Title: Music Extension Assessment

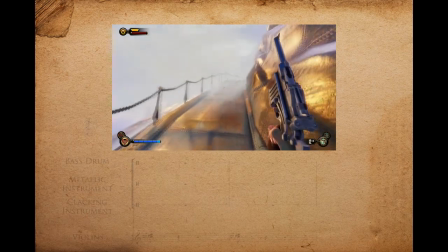[10:58]
The stab also highlights the importance of the skyrail in the game,
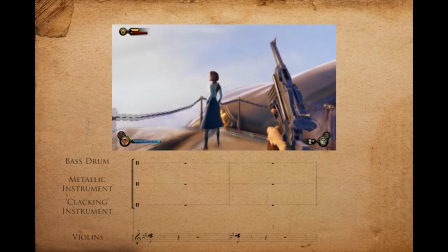[11:02]
and a second stab highlights the connection between the skyrail and the hook that the player wields, also appearing on screen.
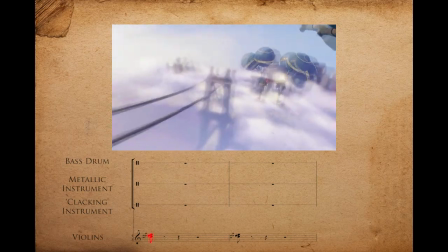[11:08]
The big moment, however, is when the player connects with the rail and the music bursts into a frenzy.
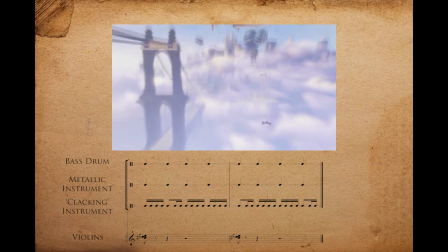[11:13]
The bass drum and metallic instrument return, this time playing a steady ostinato made up of a hit on each beat of each bar, like so.
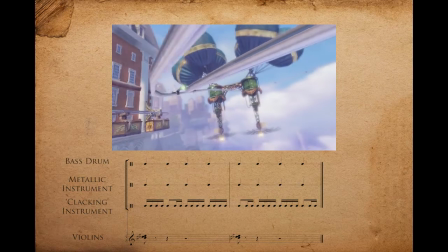[11:21]
The clacking sounding instrument quadruples the tempo of the other instruments, playing a fast-paced rhythm based on semiquavers.
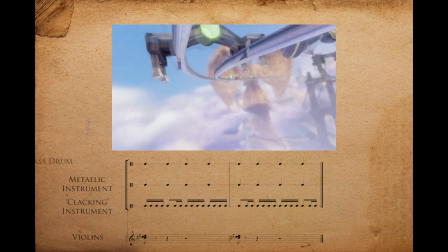[11:27]
The percussion makes up most of the section and drives the music forward, enhancing the cutscene in the game.
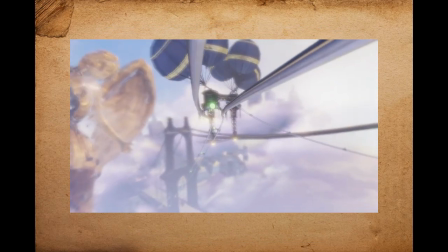[11:32]
Basically, the music makes it seem like you're going a lot faster than you actually are.
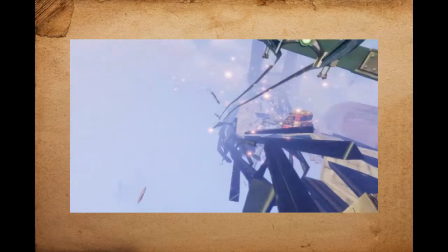[11:36]
This repeats for another 21 bars, after which the piece abruptly ends and the player falls off the skyline and into the water below.
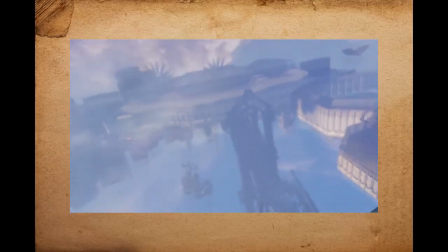[11:42]
The experience of the music and gameplay of this scene was summed up by an avid gamer, Tom10320, in a post on Reddit in 2013.
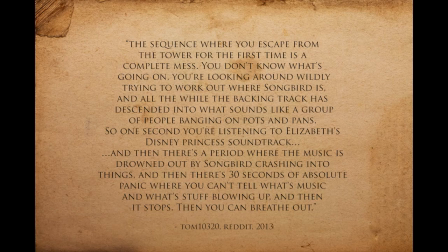[11:51]
The sequence where you escape from the tower for the first time is a complete mess. You don't know what's going on, you're looking around wildly trying to work out where Songbird is, and all the while the backing track has descended into what seems like a group of people banging on pots and pans.
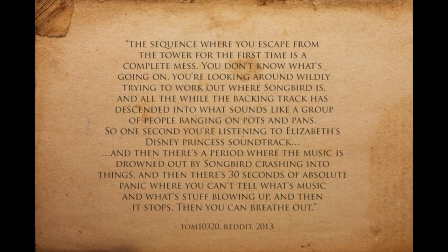[12:04]
So one second you're listening to Elizabeth's Disney Princess soundtrack, and then there's a period where the music is drowned out by Songbird crashing into things, and then there's 30 seconds of absolute panic, where you can't tell what's music and what's stuff blowing up,
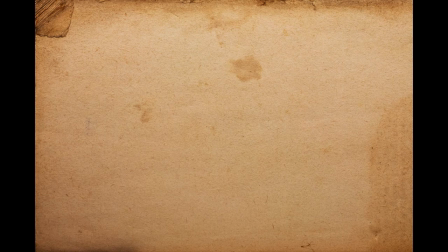[12:15]
and then it stops. Then you can breathe out. That's a great summary of the chaos that is the first encounter with Songbird, and the music accurately portrays that tension.
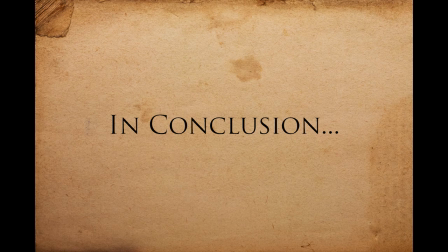[12:34]
The scene shown in this episode is a terrific example of how music in video games can really bump up the quality of the experience, and the level of detail that goes into composing music for video games is just as rich as the detail that goes into composing for a movie or even for
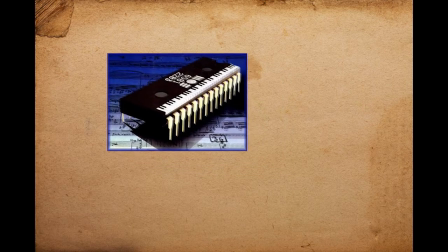[12:49]
a symphony. No expense is spared with the production of this music,
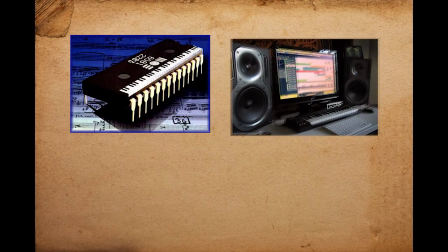[12:53]
and it's evident that there's a lot of thought going on as to how the music can not only provide a great sensory experience whilst playing,
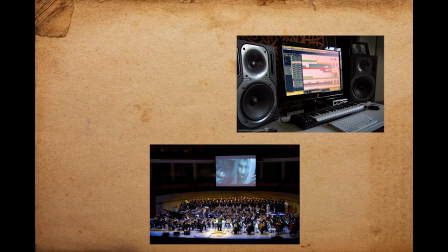[12:59]
but actually enhance the gameplay. Well, that just about wraps it up for this week, folks.
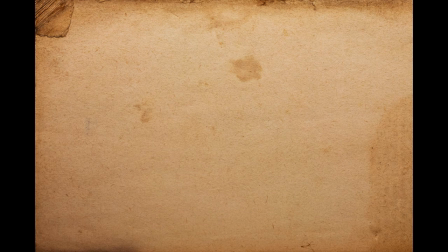[13:05]
Hope you enjoyed this episode, and walk away with a bit more knowledge about video game music. Next week, we'll be analysing the elements of how 3D modelling is done,
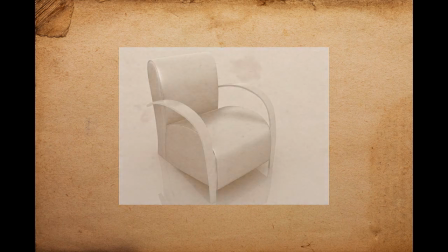[13:13]
what needs to be considered when using complex 3D models, and how the complexity has evolved over the years.
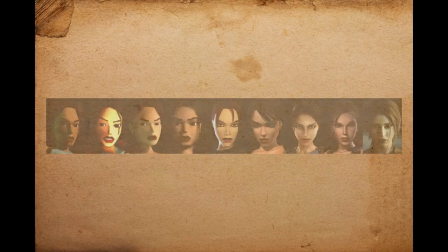[13:19]
We'll be using the well-known Tomb Raider series, for example.
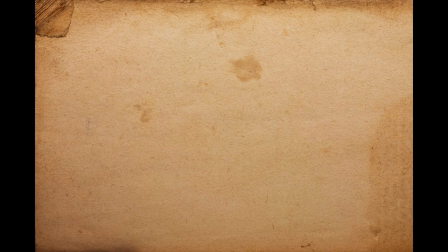[13:22]
And now to end, I present to you the gayest quartet in all of Colombia, performing God Only Knows.
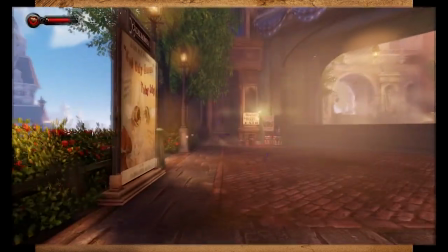[13:28]
See you next time!
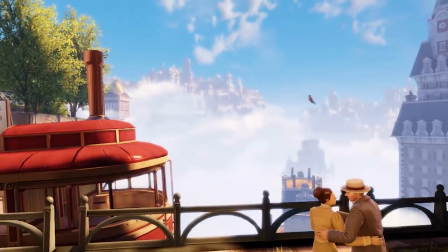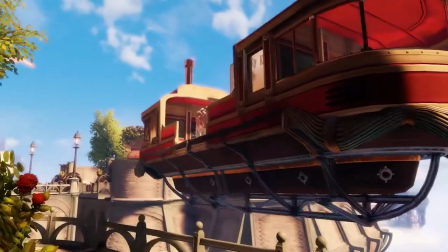[13:35] Life would still go on, believe me.
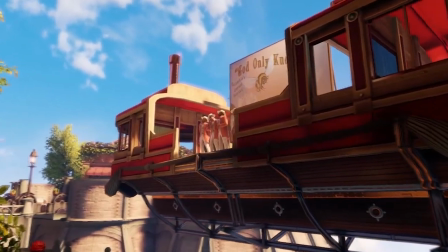[13:40] The world could show nothing to me.
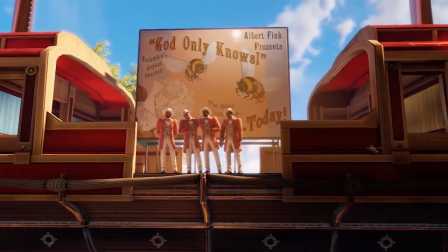[13:46] So what good would living do me?
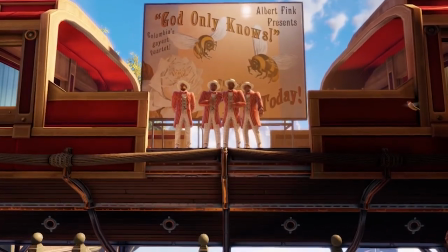[13:52] God only knows what I'd be without you.
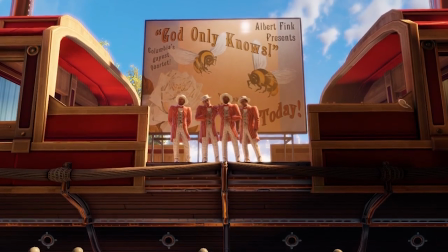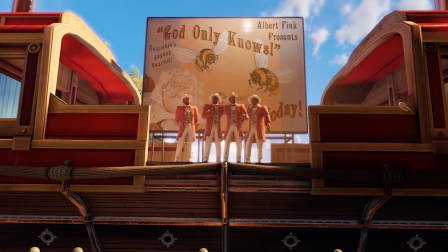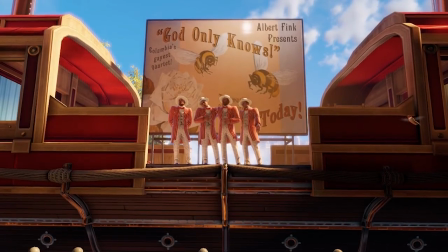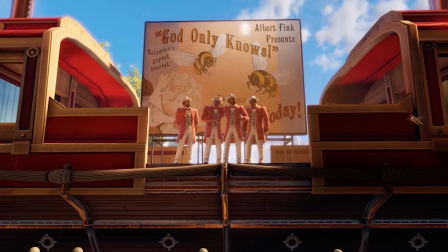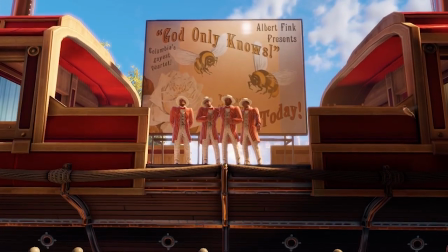[14:42] Stars above you, you never need to doubt it.
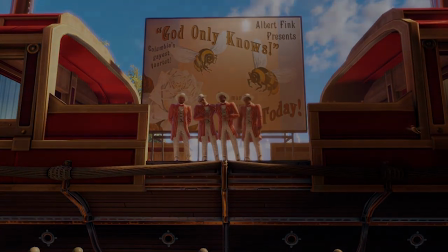[14:48] I'll make you
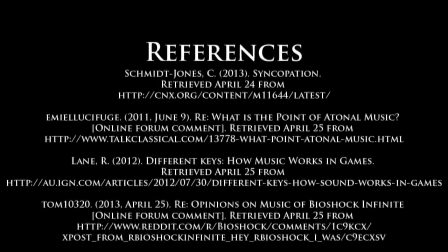[14:53] so sure about it. only knows what I'd be without. God